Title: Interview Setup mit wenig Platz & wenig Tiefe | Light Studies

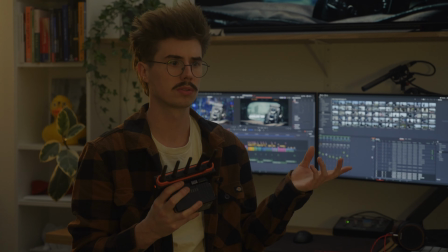(0:06)
Ich habe mir gedacht, warum richte ich nicht mal einfach bei mir einfach nur zu Übungen ein kleines Setting ein.
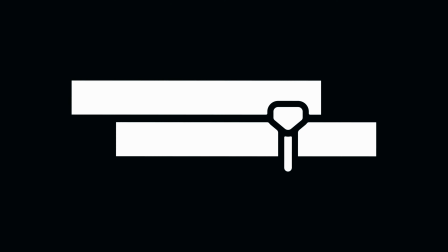(0:15)
Da ist das Licht so, wie es jetzt hier aktuell bei mir in meinem Raum ist. Und ich habe zur Verfügung Pavotubes 15er,
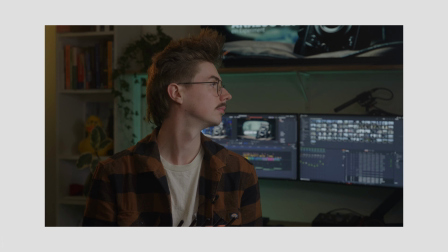(0:24)
eine Pavotube 6er und eine Godox SL60W.
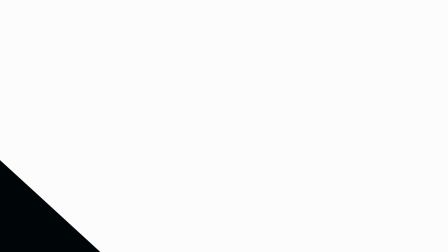(0:32)
Ich sag mal, ich hab Folien, einen Light-Dom theoretisch und Stylros.
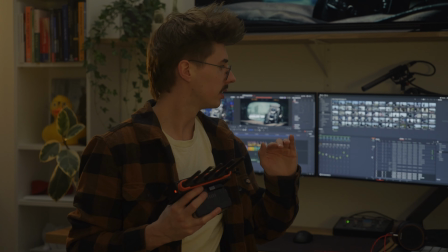(0:38)
Mal gucken, was ich damit so machen kann. Ich hab mir aber vorgenommen, ich möchte das jetzt tatsächlich, also dieses Setting möchte ich jetzt mal auf einer Viererblende einleuchten.
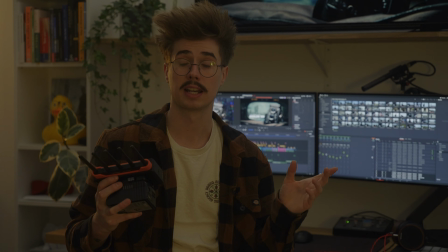(0:46)
Ich hab aber keinen Light-Meeter.
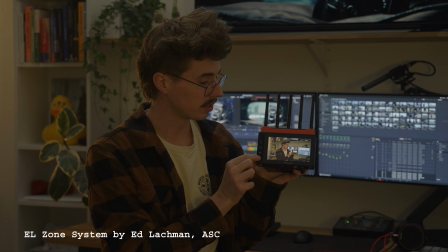(0:47)
Ein Tool, was ich auf jeden Fall nutzen werde, ist hier von Small HD das IL-Sound-System.
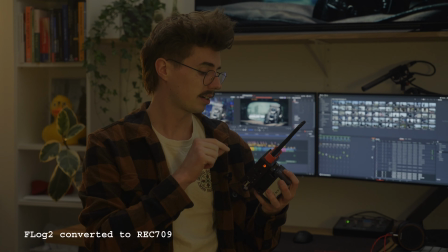(0:55)
Ich filme das Ganze auf der Fujifilm X-H2S. aktuell, also ich möchte auf 1250 ISO, weil das ist das Base ISO für Flock 2 und den weißer Bleich habe ich jetzt erstmal auf 5,6. Mal gucken, je nachdem, was ich schön finde und was nicht, werde ich das aber nochmal angehen. Das erste, was wir jetzt dabei machen,
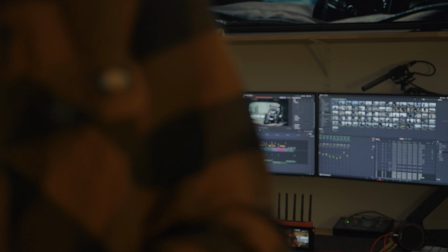(1:13)
ist tatsächlich mal dann die Kamera, die Blende auf meine 4.
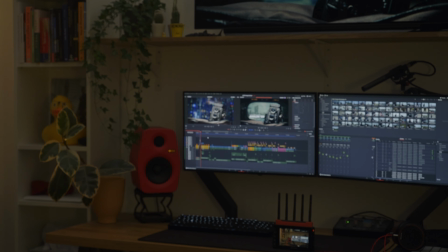(1:21)
So, jetzt bin ich auf einer 4 und jetzt mache ich mal überall auf jeden Fall das Licht aus.
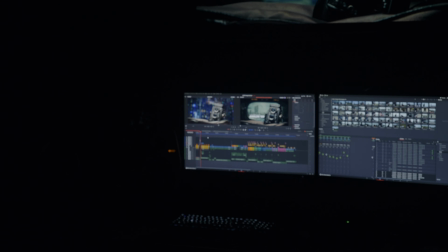(1:29)
Das wäre das Licht, wenn alles aus ist. Mehr haben wir nicht. Und jetzt fange ich einfach mal an, mein Grundlicht zu machen.
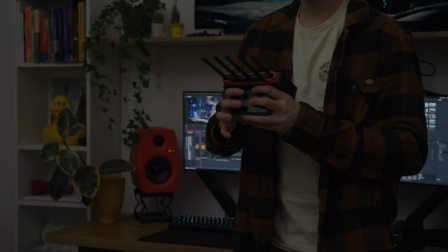(1:38)
So, was wir jetzt sehen, ist die Godox SL60W, einfach mal so als Grundlicht,
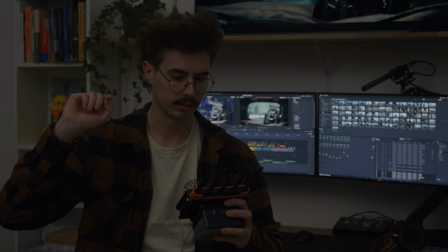(1:44)
die habe ich jetzt oben aufgehangen mit einem Light Dome und einer vollen Diffusion davor,
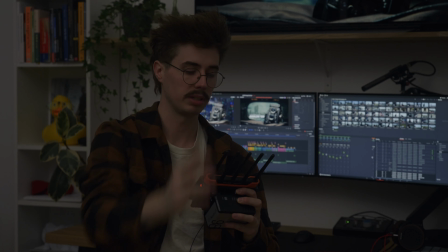(1:51)
die schießt jetzt quasi direkt gegenüber von meiner Blickrichtung einfach mal in die Wand und in die Decke, um so ein bisschen ein Grundlicht zu bekommen.
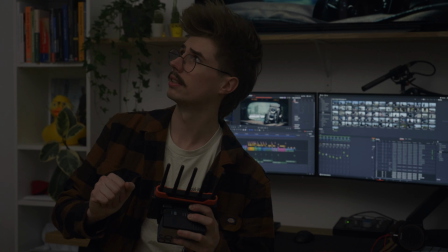(2:02)
Ich habe es jetzt auf 100%, vielleicht werde ich ihn auf dem erstmal gucken, aber ich lasse jetzt erstmal so an, mit dem was ich mache und danach kann ich die Lampen einzeln an- und ausschalten.
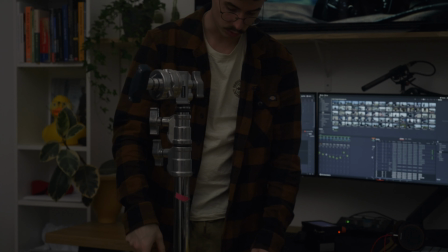(2:13)
Mein Plan ist es, die Parvo Tubes als Führung zu benutzen. Ich habe die jetzt mal in diesem Halter, wo man zwei Stück reinpacken kann und das Ganze möchte ich jetzt bouncen.
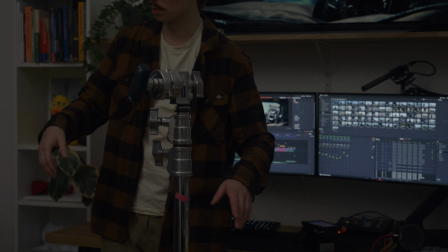(2:26)
Ich möchte aber so wenig wie möglich Stative bauen, weil ich habe auch nur drei Stative zur Verfügung.
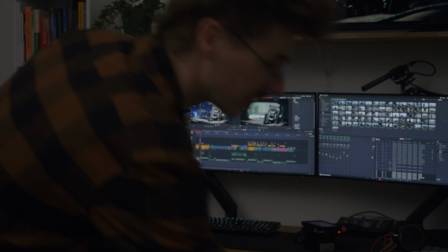(2:33)
Deswegen, was ich machen werde, ist, ich werde hier den Styro nutzen und
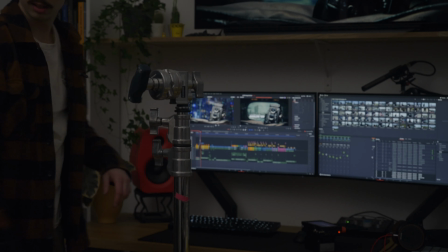(2:41)
diesen C-Stand und alles an einen C-Stand machen.
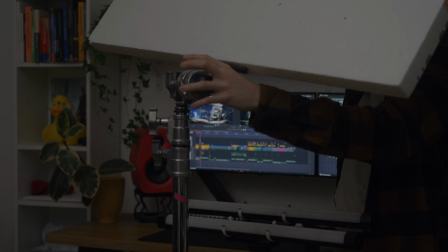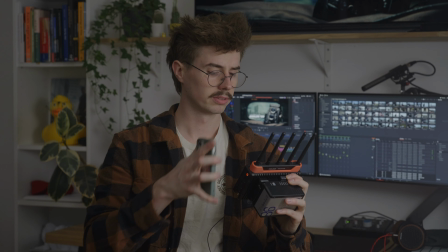(2:55)
Ich werde jetzt vor den Power-Tubes noch einen Snap-Grid davor machen,
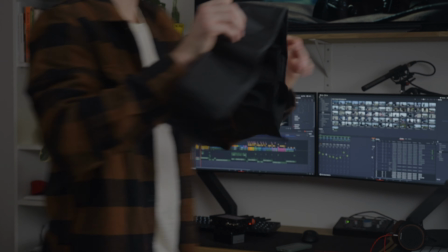(2:58)
einfach nur den Spill zu minimieren und dann schauen wir mal, ob das Ganze schon was bringt.
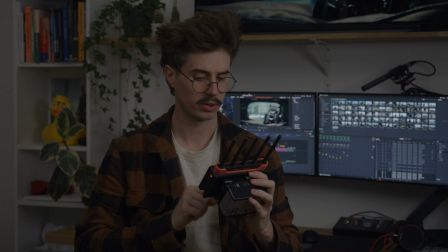(3:06)
Und so wie man sieht, habe ich jetzt deutlich weniger Licht, das bei mir ankommt. Das heißt, es hat tatsächlich einiges gebracht. Das heißt, ich habe weniger Spill an der Wand.
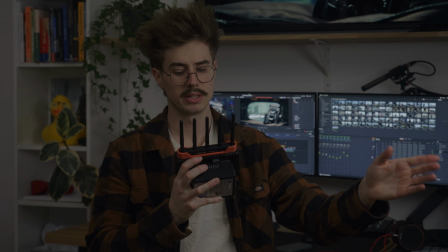(3:17)
Und ich hätte das Licht gerne noch ein bisschen softer und noch ein bisschen mehr von meiner linken, von der Kamera rechten Seite.
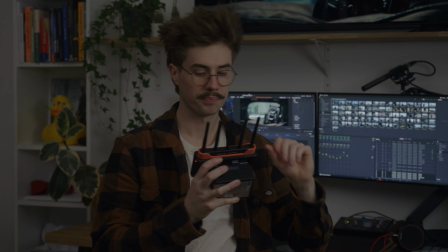(3:25)
Ich möchte nicht ganz so frontal beleuchtet werden. Allerdings muss ich das gleich mal machen, wenn das Ambient Light hinten aus ist.
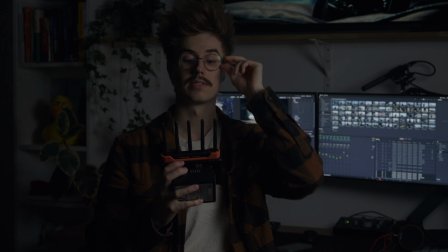(3:33)
Jetzt zum Beispiel sehe ich schon direkt, eigentlich finde ich das, was es mit meinem Gesicht macht, auf jeden Fall schon mal sehr, sehr gut.
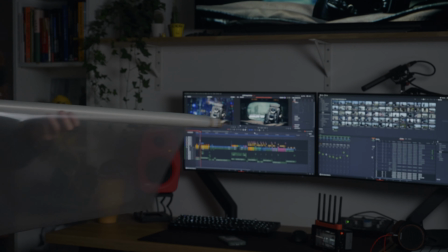(3:40)
Das hier sind 100%. So, für mein Führungslicht möchte ich nochmal hier mit einer Diffusionsfolie arbeiten.
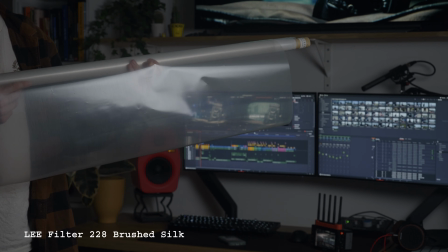(3:50)
Ich nutze jetzt mal eine andere, als ich sonst nutze. Ich nutze normalerweise einfach nur WD-Folie, also White Diffusion.
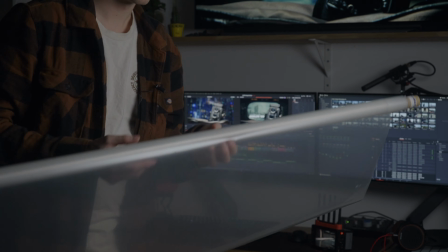(3:57)
Muss man nur gucken, dass nicht zu viel Licht weggenommen wird.
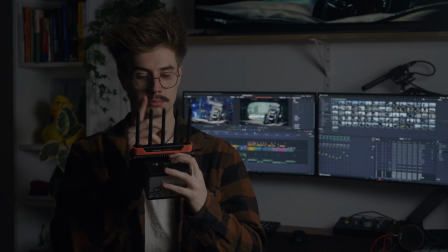(4:04)
Ich finde es sehr schön, wie das Licht langsam abnimmt durch die große Fläche,
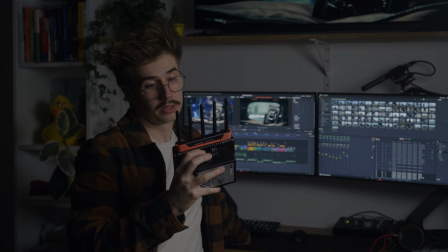(4:10)
die wir geschaffen haben mit den zwei Parvo-Tubes und dem Bounce und dann jetzt endlich noch der Folie davor.
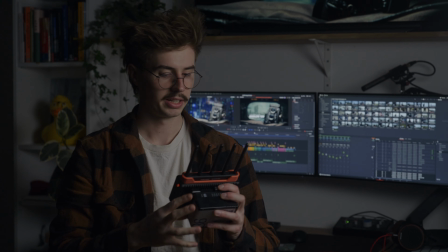(4:16)
So, eine Sache hätte ich jetzt gerne noch, und zwar würde ich jetzt gerne noch mit einer weiteren Tube einfach nur dieses Licht etwas verlängern.
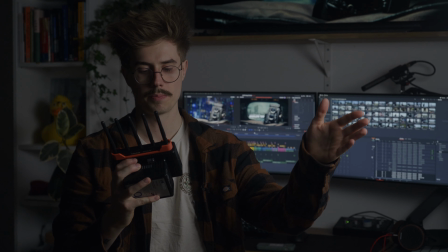(4:24)
Das Licht kommt jetzt quasi von 45 Grad vor mir und ich
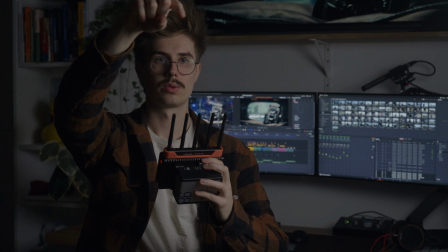(4:31)
möchte jetzt tatsächlich noch eine Pavotube quasi fast gerade vor mir machen,
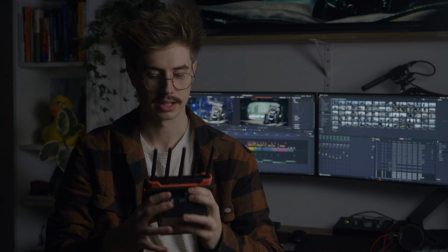(4:37)
mit einer sehr geringen Intensität,
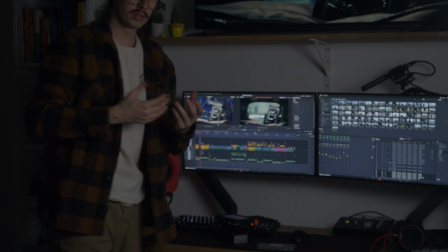(4:39)
einfach nur, damit ich da noch ein bisschen Augenlicht von da bekomme und eventuell diesen Lichtabfall noch ein bisschen abschlechen kann.
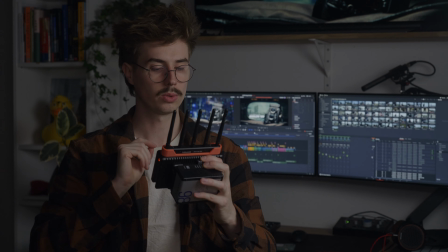(4:49)
So, und schon kann man sehen, die Gesichtshälfte ist nicht mehr ganz so dunkel. Ich habe so einen leichten Bogen jetzt dadurch gebaut.
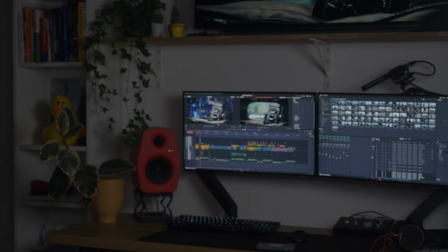(4:57)
Ich mache da tatsächlich nochmal ein kleines bisschen dunkler. Diese Lampe ist auf einem Prozent.
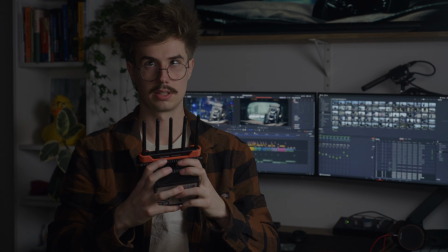(5:05)
Ja, finde ich doch sehr schön. Wenn ich jetzt das nochmal kurz ausmache,
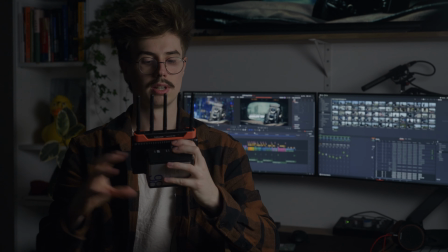(5:12)
dann sieht man sofort, wie der Kontrast in meinem Gesicht deutlich mehr wird.
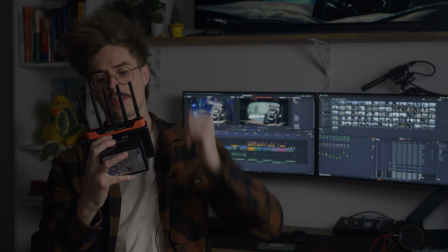(5:19)
So gefällt mir der Lichtabfall aber schon viel mehr. Also so habe ich ein bisschen mehr rausgeholt.
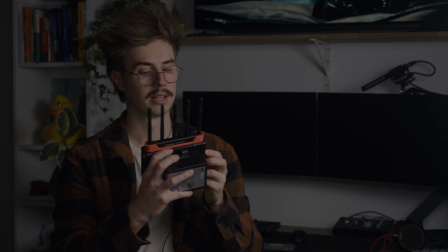(5:27)
Ich bin jetzt immer noch, wenn ich jetzt meine linke Gesichtshälfte anschaue,
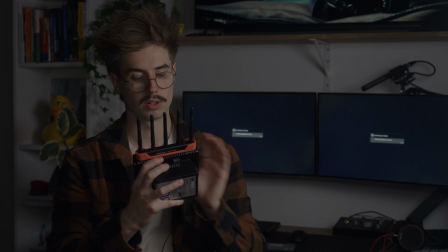(5:31)
bin ich bei einem halben Stopp über mittlerem Grau und einer rechten Gesichtshälfte, vor allem hier in dem Bereich. So, hier bin ich jetzt bei bei minus einem Stopp
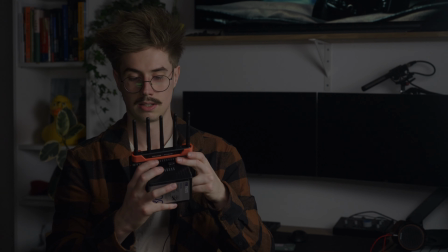(5:44)
finde ich eigentlich ein ganz schönes Kontrastverhältnis.
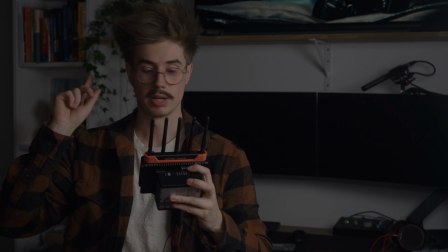(5:49)
Jetzt machen wir dazu nochmal mein Ambient Fill an, dass so ein bisschen Raumlicht da ist.
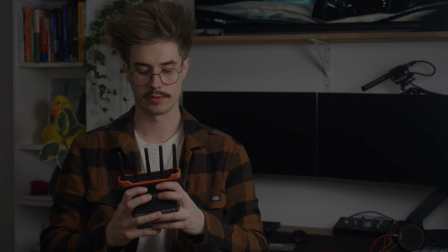(5:56)
Bei dem Ambient Fill Licht sind wir jetzt bei 35%.
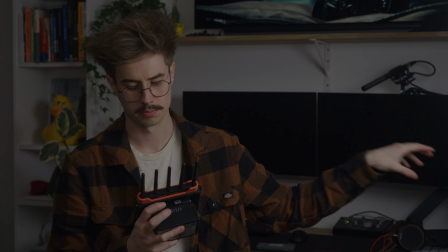(6:04)
Am liebsten hätte ich tatsächlich hier hinten noch ein relativ hartes Licht, das ein bisschen mehr wie Sonnenlicht aussieht an sich, so wie mein Gesicht ausläuft, finde ich das schon schön.
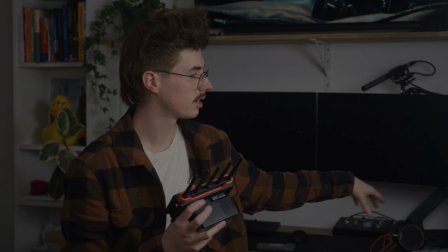(6:17)
Ich hätte tatsächlich aber trotzdem gerne hier hinten so einen harten Streifen. Es ist aber gerade draußen dunkel,
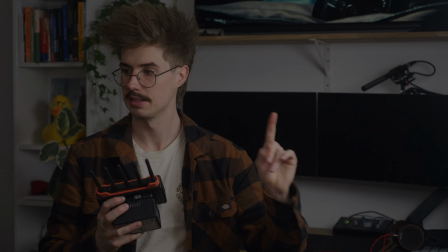(6:26)
das heißt, ich habe auch den Rollladen unten und ich habe keine harte Lichtquelle über, was doof ist.
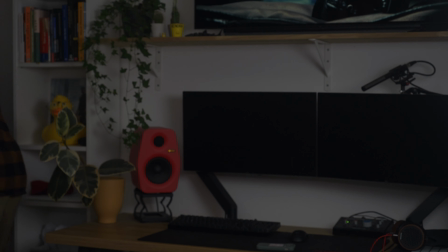(6:32)
Das heißt, ich mache mal tatsächlich mein kleines Licht hier wieder an. Es sieht tatsächlich aus wie ein Practical.
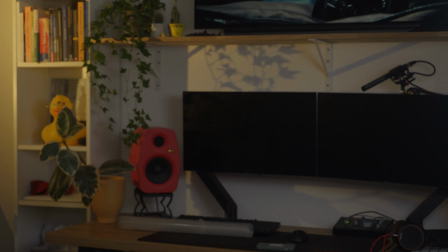(6:41)
Also zumindest würde man mir das abkaufen, auch wenn es nicht im Bild ist. Ich persönlich finde aber, es ist noch ein bisschen sehr, sehr hart.
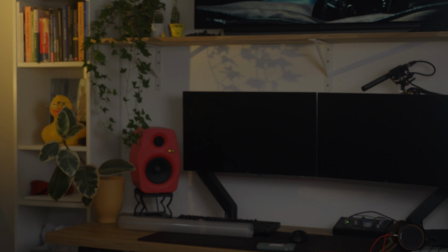(6:49)
Ich drehe jetzt auch mal so ein, dass ich da hinten nämlich nicht hier die Schatten werfe.
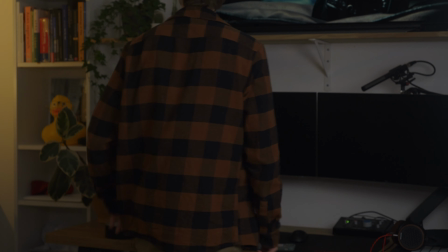(6:55)
Weil dieses Practical da hinten soll jetzt ein bisschen meine Spitze motivieren. motivieren.
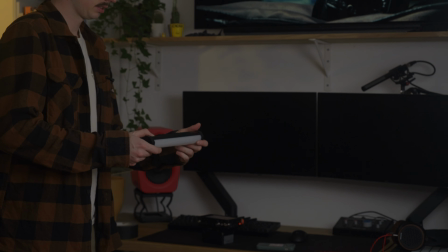(7:01)
Für die Spitze habe ich vor, hier meine Nanlite Parvo-Type 6C zu nutzen.
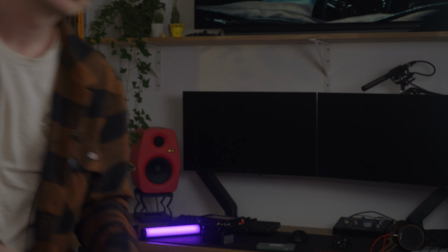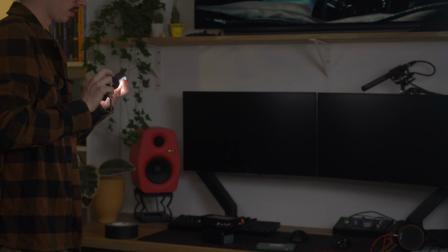(7:12)
Erstmal stelle ich die Mode wieder um auf Color Temperature.
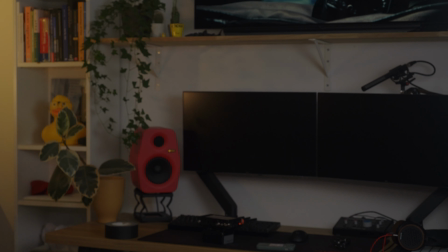(7:17)
Das stelle ich mal auf meine, in dem Fall, ich schätze mal 2700.
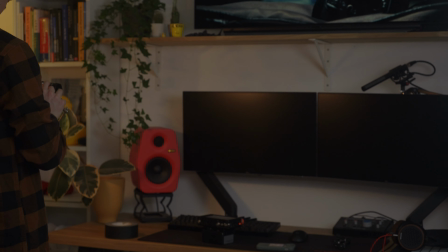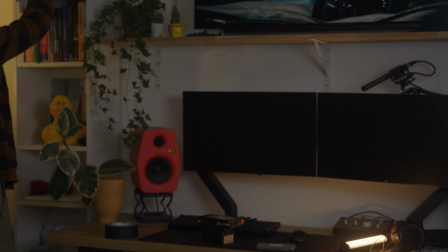(7:36)
Das Ganze mache ich jetzt einfach an meinem Regal fest mit einem Magic Arm.
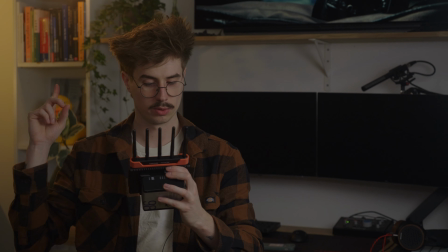(7:42)
Und schon haben wir hier oben unsere Spitze gesetzt. Also wirkt hier als Haarlicht und in dem Fall trifft es auch ein bisschen meine Schulter.
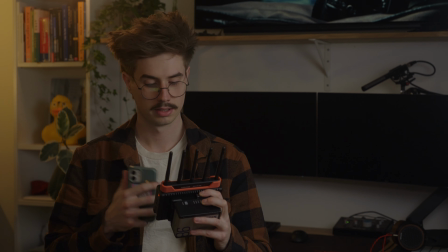(7:52)
Ich muss sagen, ich finde das da hinten ist noch ein bisschen zu hell.
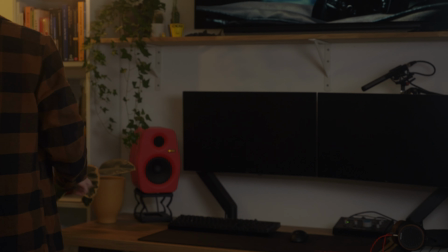(7:58)
Was ich da jetzt mache, ist, ich nehme noch eine weitere Folie und zwar,
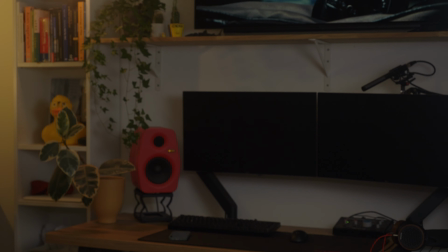(8:08)
das haben wir hier noch, ich suche einen passenden ND.
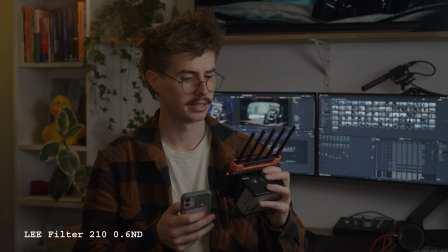(8:15)
Das Problem, was ich jetzt habe, ist, dass das Licht tatsächlich zu doll ein